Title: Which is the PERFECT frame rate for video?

It is as natural as to what you see in everyday life with your eyes and it feels more immersive because of that. 50 frames a second is typically used to slightly slow things down. It can be used subtly and it just adds an extra element to your videos.
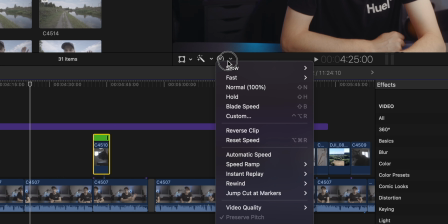[4:23]
You can slow it down by 50% in your timeline when you are editing.
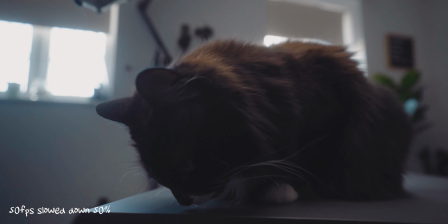[4:27]
What that means is you are going to get some nice 50% slow motion so half the speed things normally happen in
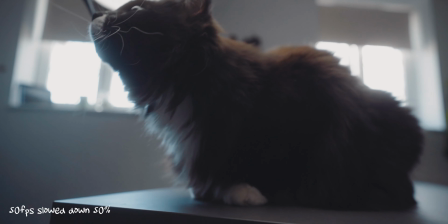[4:33]
and that just adds a little bit of variety into your videos and changes it up a little bit and makes it more interesting to the viewer.
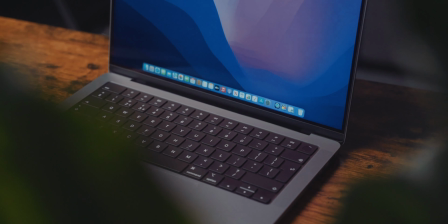[4:41]
It can be used to shoot b-roll so you can get some nice smooth cinematic sequences or you can even use it for other reasons such as maybe you're shooting someone walking and you just want to slow it down a little or emphasize some other movement in another way. 100 frames a second is your typical slow motion shot that we see all over YouTube. It can be slowed down to 25% when you are editing in your timeline which adds a really unique look because we don't see that slow motion at all. It's really different to anything that we see with our human eye so to have that adds a
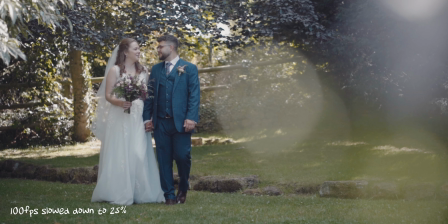[5:19]
really unique look to it and just helps draw the viewer into your videos even more. You can add suspense, you can build intrigue with it, You can add emotion with slow motion.
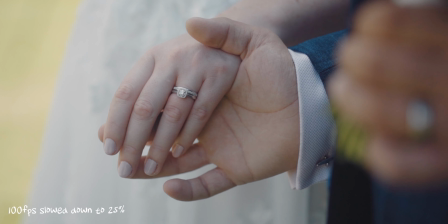[5:30]
That rhymes. That sounds cool. Emotion with slow motion. You can add emotion with slow motion, which is typically why it is used in a lot of wedding videos as well.
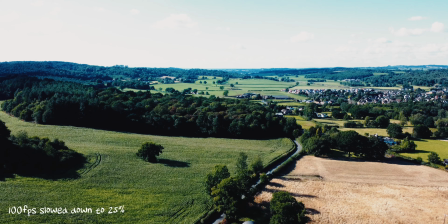[5:39]
And again, it can also be used to smooth out B-roll footage so you can get some really high quality,
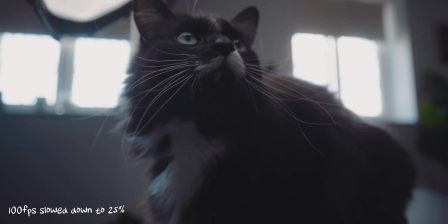[5:45]
high production value on your videos with nice, smooth cinematic shots of maybe a product you are making a video about. The one thing with a hundred frames a second or 120 frames a second or slow motion in general Don't use it too much.
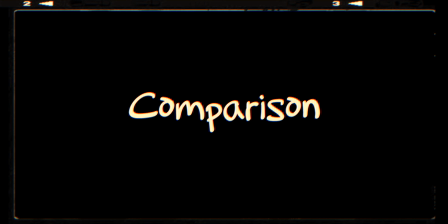[6:01]
It's good in moderation. Just don't overdo it Time for a quick demonstration. I have come to the canal. I'm gonna run up and down here Run yes in different frame rates so you can see What the difference is I've also forgotten my ND filter so I've got to crank my aperture but I don't think that's a bad thing for this I'm just gonna get it done as quickly as possible before people start looking at me for being weird. First 25 frames a second.
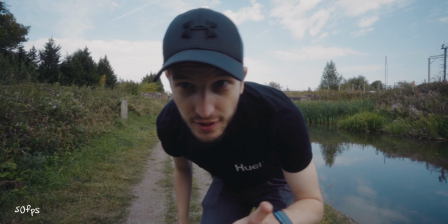[6:34]
That should look like normal motion. Now 50, slightly
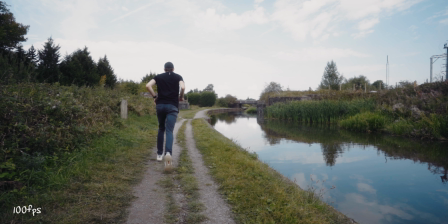[6:43]
slower, now a hundred. Earlier on in the video I have been using the 180 degree rule the whole way through this video and what that means again is my shutter speed has been double my frame rate and that means you can get that nice natural motion blur and I'll show you what that means now.